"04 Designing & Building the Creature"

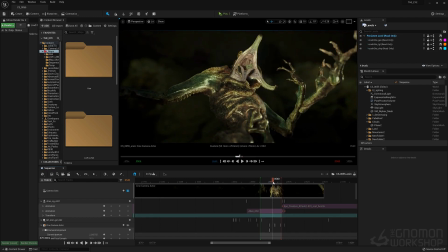to help emphasize like the hand and everything else that we're not getting in there. So, but this is the lighting, and I kind of went with a greener tone overall, just because green. This is overall inside a lot of this. Inside the cave is a greener tone, so see when it gets to the creature, because green is an unsettling,
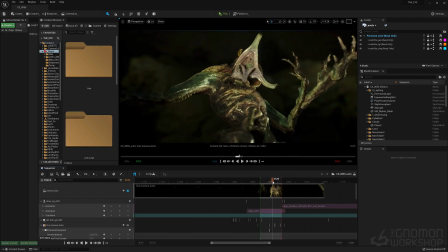even though there's a lot of beautiful things that are green, like vegetation, but for film, it's green has an element of sickly feel that makes you feel uncomfortable. It's all colors and tones have a mood to them, to our psyche.
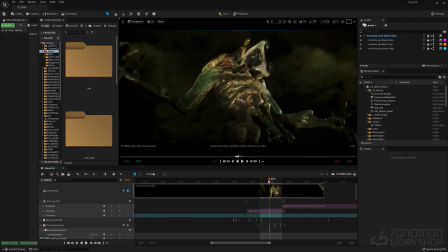So the color palette I went with, the lighting here was on the greener side. You'll see that in a lot of horror films. Even Matrix is one that really utilized green quite a bit. So how this is, so going back to, we saw a lot of the setup, and
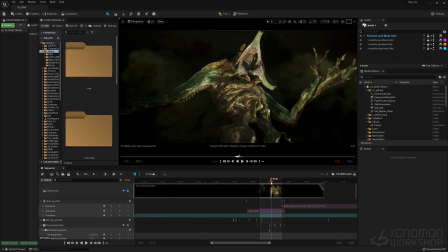this character again can be completely keyframed, and a lot of this, especially the fingers and the mouth but the body was actually
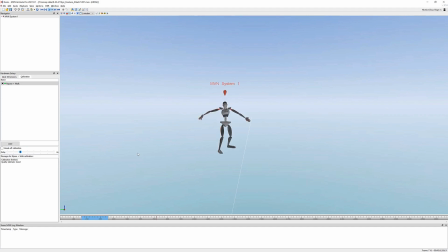was mocapped. So we did this, this is just one of the mocaps, but this is after she shoots it. Now it's attacking.
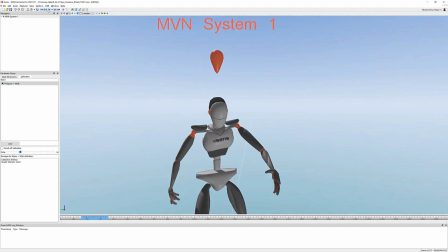So because I knew this character was going to be a biped character, I thought, doing mocap for
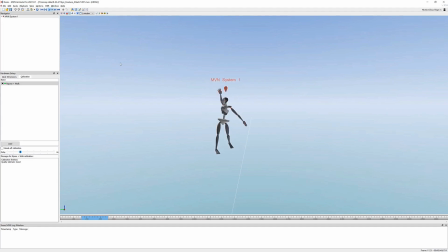almost anything we could, let's do it. Because, instead of spending a lot of time animating things that we can just put up the suit on, the XN suit, and jump in and start playing around, then that's what we did. So
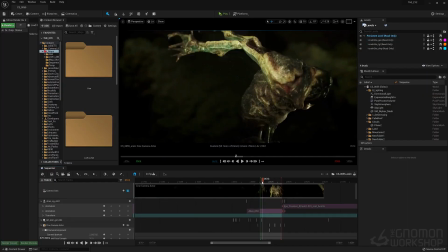doing that, then, we brought that into here,
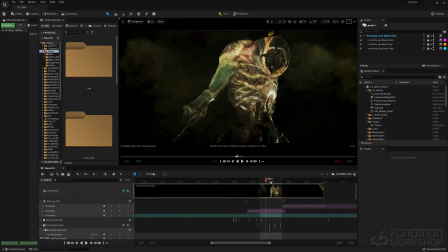and then you see the movement, and then right after this, then the character gets, I think it gets shot here, yeah, so it gets shot.
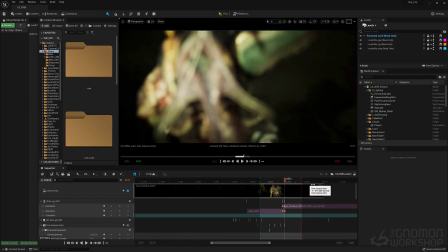So if I change the timeline, so this right here is like the timeline, the green is the end, and then this is the out on the sequencer of the camera,
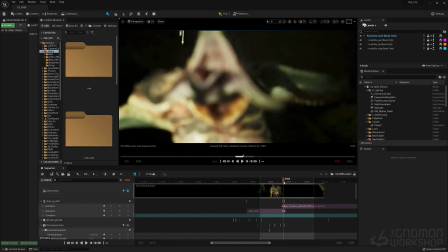so we'll get into that a little bit more in the next sequence for animation mocap,
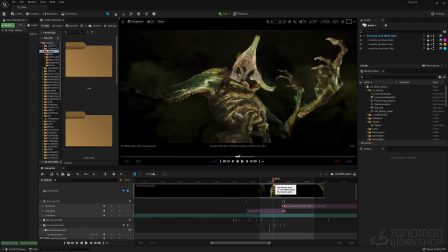but giving you a little bit of this right now.
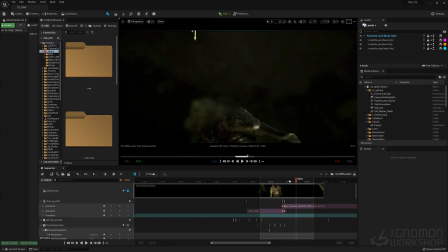But here you can see that was that same, like, getting shot and then falling back.
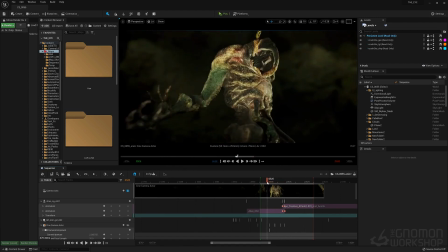And it just saved us so much time doing it with mocap.
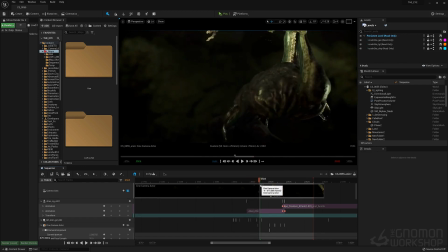So down here is like, getting up off the ground and then turning around and screaming and then getting shot and then doing back. Just fun stuff.
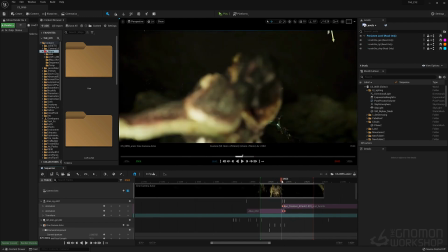Also messing around with lighting, like, where it's like, and focus is sometimes fun too, because
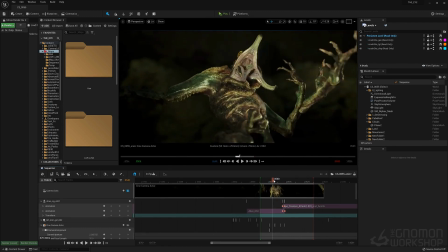that'll add to the intensity of a scene to where you feel immersed. So this pretty much covers the creature part, how we created the creature.
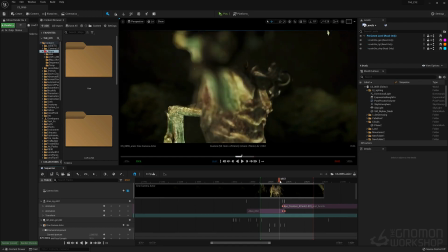We didn't really get into the modeling aspect of this creature in detail. I think there's tons of tutorials on that out there.
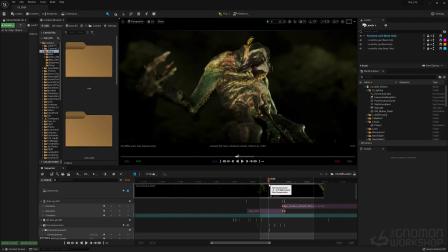So I feel like, the important parts that we're actually talking about is what was the thinking behind this creature?
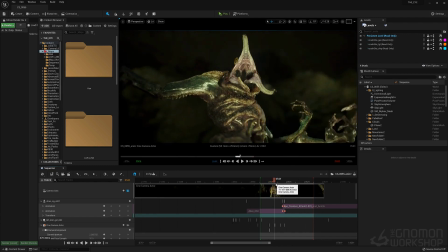How did we create it? And now you can mess around with it yourself, which is, a lot of fun. So I'd love to see what you guys do out there with Toothathon. And now let's move on to mocap and animation.